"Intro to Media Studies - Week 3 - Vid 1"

Over the next 2 weeks, we will be deepening our analysis of media representations by showing how particular film and photography techniques can convey meaning. We will also be considering the way in which the use of these techniques may reproduce,
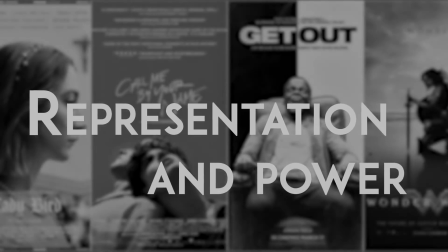draw attention to, or even challenge unequal power relations between groups in society. So we're going to be going beyond looking at just the content of media to think more about how that content is presented to us via specific formal choices.
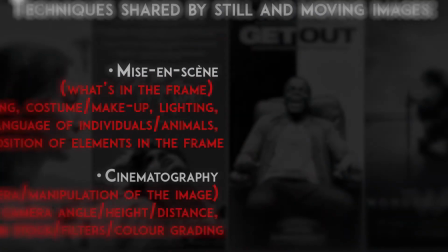This week, we'll be looking in particular at techniques shared by still and moving images.
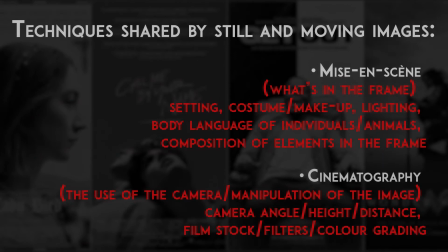In the first two videos, you'll be introduced to some of these techniques via analysis of film clips. In the third video, you'll be shown how an understanding of these techniques can help us to analyse the way in which a range of other media images make meaning.
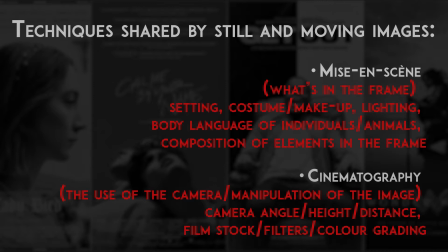And in the fourth video, you'll be provided with a case study, combining consideration of a number of these techniques in the analysis of one image. So what kinds of techniques are we talking about then? Well, in this video, we're going to look at the use of setting, costume and makeup, and lighting.
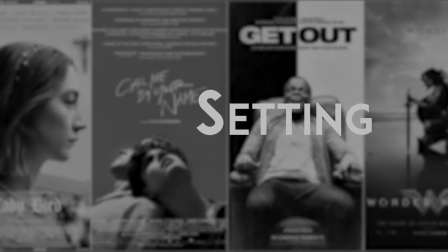The settings used in film and photography may be real or constructed, but either way, they can carry connotations.
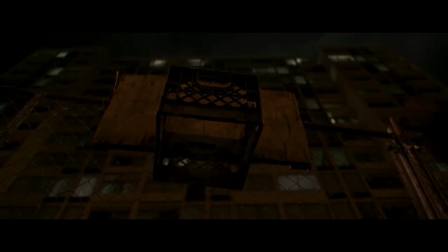For example, the opening of the film Black Panther shows children playing basketball in a parking lot next to a block of flats.
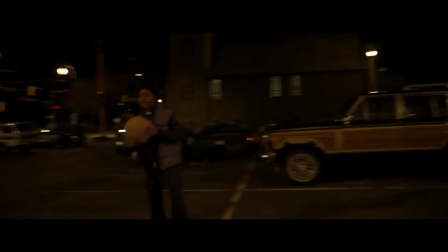It's a real location in Atlanta, doubling as Oakland in 1992 in the film.
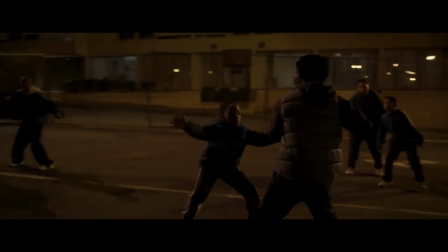Such a location has connotations of low-income housing projects,
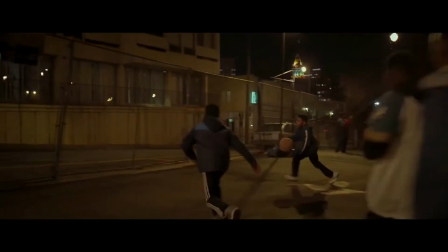and this emphasis is accentuated by the makeshift basketball backboard and hoop made out of a warm piece of wood and a plastic crate.
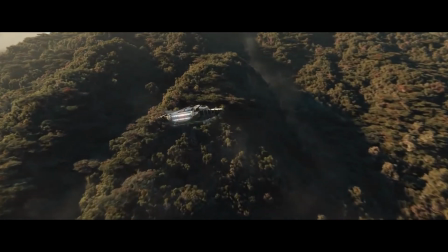This stands in contrast to the digitally constructed setting of the fantasy African country of Wakanda.
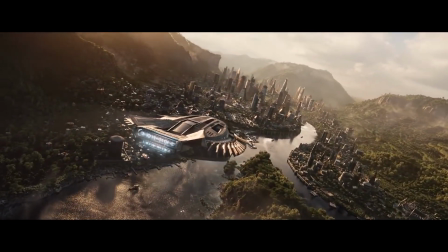Its sleek and futuristic cityscape gleaming in the sunlight and situated amidst green hills.
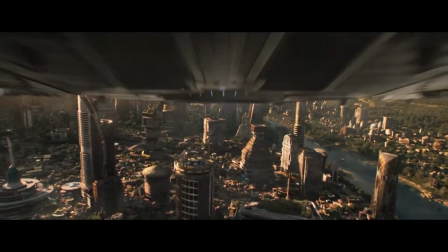This connotes the natural and economic wealth of Wakanda,
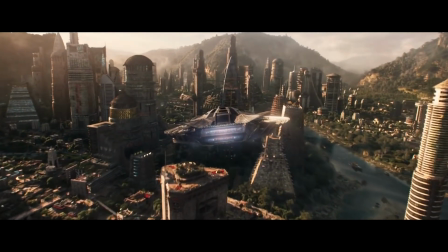and the disparity between the inhabitants of Wakanda and the African Americans of Oakland becomes a central plot point in the film,
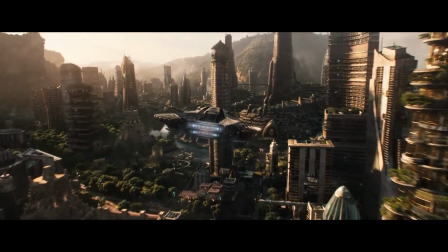as well as making us think about the real-life deprivation of African Americans. If the setting in Black Panther is being used to draw attention to inequalities within and beyond the fictional world of the film, other techniques may reproduce inequalities through the choices that are made. Costume and makeup offer a range of creative possibilities,
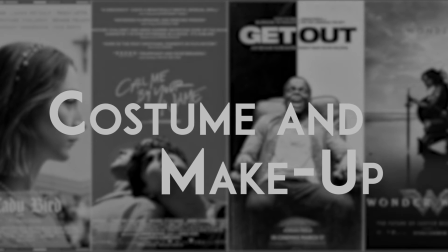but have often been used to sexualise women to a greater degree than men, making them an object of erotic spectacle for the audience.
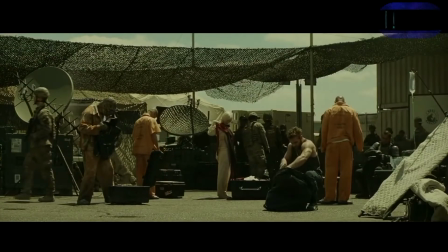Consider, for example, the outfit of Harley Quinn in comparison to the male characters in Suicide Squad, with her stiletto heels,
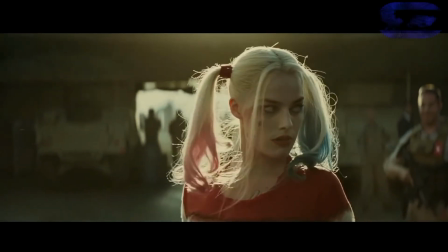fishnet tights, tight baseball shirt and red lipstick acting to accentuate the curves of her body and her lips. Of course, makeup also tells us something more about this character, with the running eyeshadow indicating something of the character's off-kilter identity. And the character uses her sexuality to empower herself. But in a wider sense, the use of costume and makeup in this way clearly contributes to the trend of sexually objectifying women to a greater extent than men.
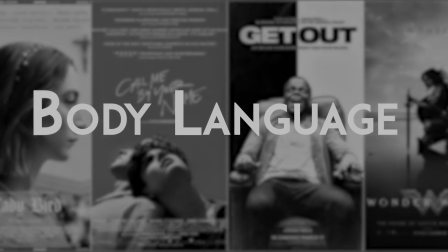The body language used by actress Margot Robbie is also key to this sexual objectification of Harley Quinn,
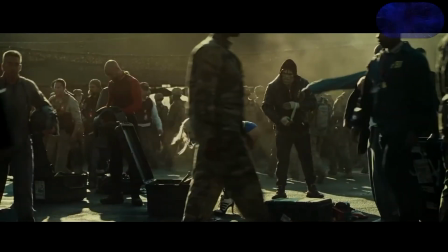keeping her legs straight and thus her bottom upright while bending over, as opposed to crouching down to get stuff out of the trunk. And it's interesting to think about how body language is also used in still images to convey meaning. But we're going to return to the way actors move their bodies in more depth next week when we look at those techniques specific to moving images.
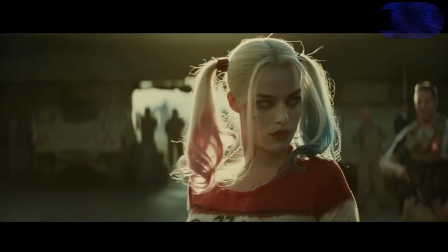The composition of the frame is also important in this scene, drawing more attention to Harley Quinn by placing her at the centre of the frame.
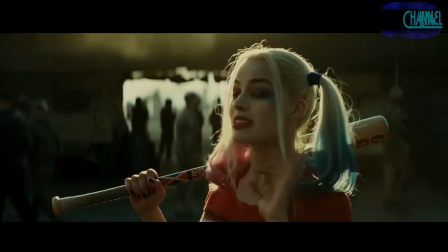In addition, lighting is used to pick her out and make her glow, with backlighting provide a halo around her blonde hair. This draws upon a long tradition described by Richard Dyer, in which the use of such lighting, in combination with white skin, white clothing and/or blonde hair, gave female movie stars an angelic glow, marking them as especially virtuous and desirable.